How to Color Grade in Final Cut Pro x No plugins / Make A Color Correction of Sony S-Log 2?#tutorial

What's up guys, nice to see you on my channel, hope you're all doing great, and today I have a new tutorial for you about how to color grade S-Log2 in Final Cut Pro. That means we'll be looking today how to change this view from the left side to this view from the right side. So let's dive in. And before we'll start it, I want to remind you that each creator has their own styles, and this tutorial is created to show you how to use the tools, not to copy them. But if you want, of course, you can copy my style and apply it to your videos, but I highly recommend you to learn how to use this tool.
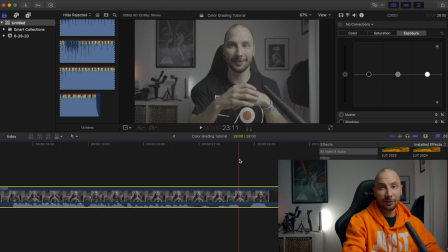0:35 So that is my advice. Let's dive in. So, and first, of course, we will start from clip which I dropped already in the timeline. That is a clip from the previous video about 5 tips how to improve your audio, how to get a crispy audio from your microphone, etc.
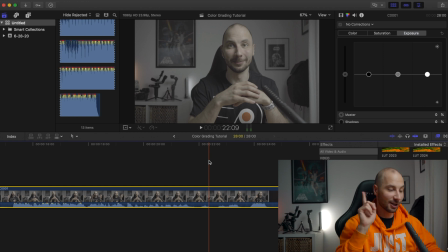0:51 Highly recommend you to watch. I will put link here on top, you can check this later. So we have a welcome clip here, like you see.
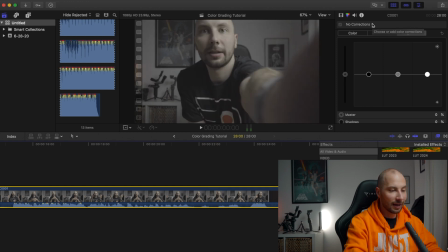0:58 And first, what we're doing, of course, I want to apply a small correction with the color board. So first, color board. And normally what I'm doing, I starting from exposure, going to saturation, and after that to the colors. So first of all, we bring in a little bit up exposure.
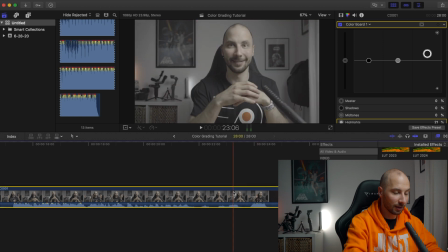1:16 I want to bring exposure of this clip a little bit up, maybe like that,
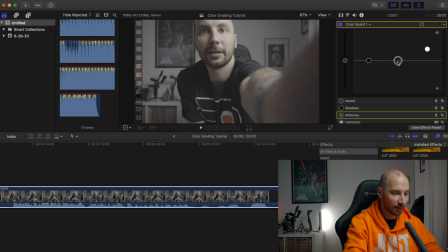1:26 and after that drop midtones like to 26,
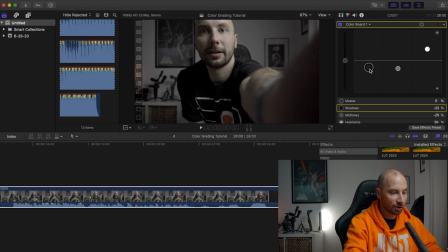1:31 and maybe a little bit drop shadows. So we have this nice moody look already.
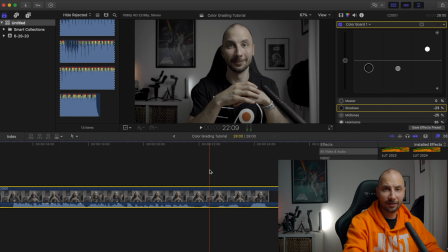1:38 Like you see, there is still missing colors, but we're already close to what we want to get.
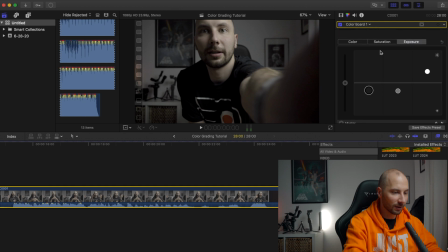1:44 Next one, we're going with the saturation just a little bit. So with the saturation here, it can be tricky part. Normally what I'm doing, I'm bringing first of all
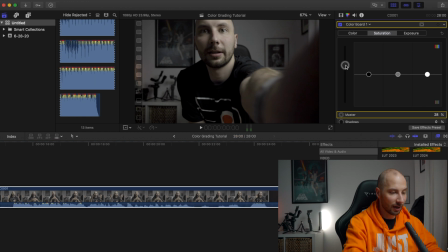1:58 main one, master one, a little bit higher, so like 30% or something like that, and after that I bring in red one because I want to make sure that it's a lot of red in my videos. So, and maybe a little bit of green and a little bit of blue.
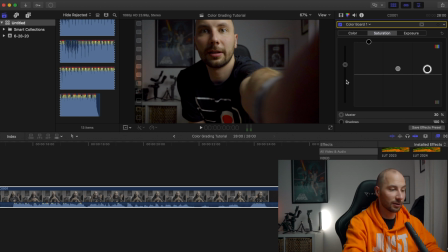2:18 So that is what I'm doing normally with the saturation. So, and like you see, clip already look interesting.
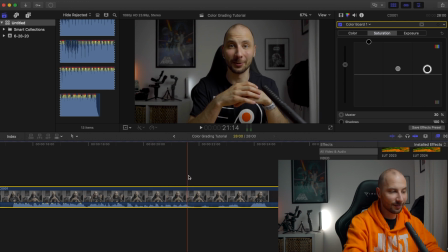2:26 It's not perfect, but it's already close to what we want to get. So just two options already which we use, saturation and exposure, already bringing us pretty close to what we want to get.
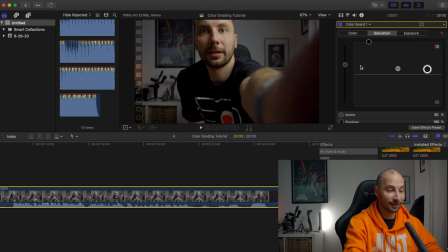2:39 So that is a pretty good result so far. But that's not it. Let's go to our color. And normally here what I'm doing, it's I'm bringing shadows a little bit here and maybe doing like -1,
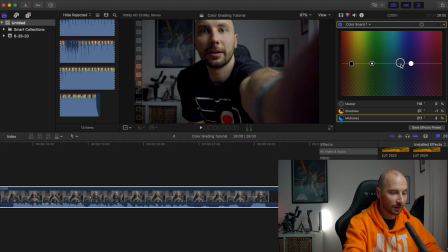2:56 and I taking also midtones which I have here and give it a little bit
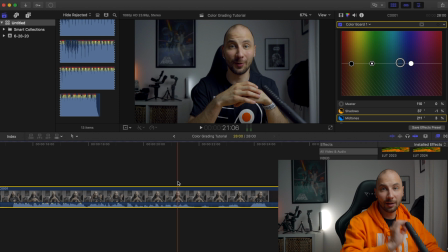3:03 3% on top to make it looks a little bit blue on behind me. That mean just to normalize picture, because if you have too much red, normally it can be distracting, and I want to keep this natural picture.
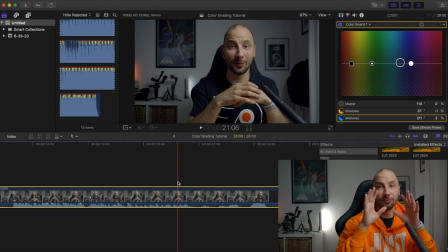3:20 I want to keep whole profile really natural in the colors. I mean, you still have a red, but you also have a blue behind, and it creates some moody style. Like you see behind me, a lot of lamps. One of them is white, one of them is orange. So I want to make sure that colors will be looks great.
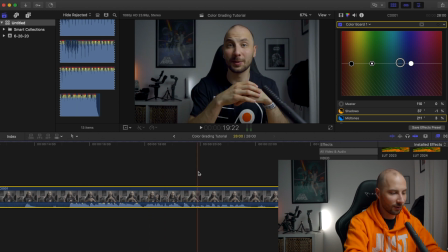3:39 So after that, when we add already everything, so you already see that clip already pretty similar to what I have right now here. But what I don't like it is that colors of the skin, they still like
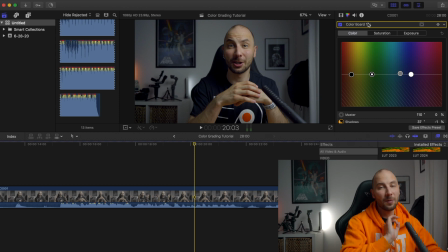3:54 a little bit yellowish. I want to make it them a little bit more orange. So for that one, we're normally going to hue saturation curves.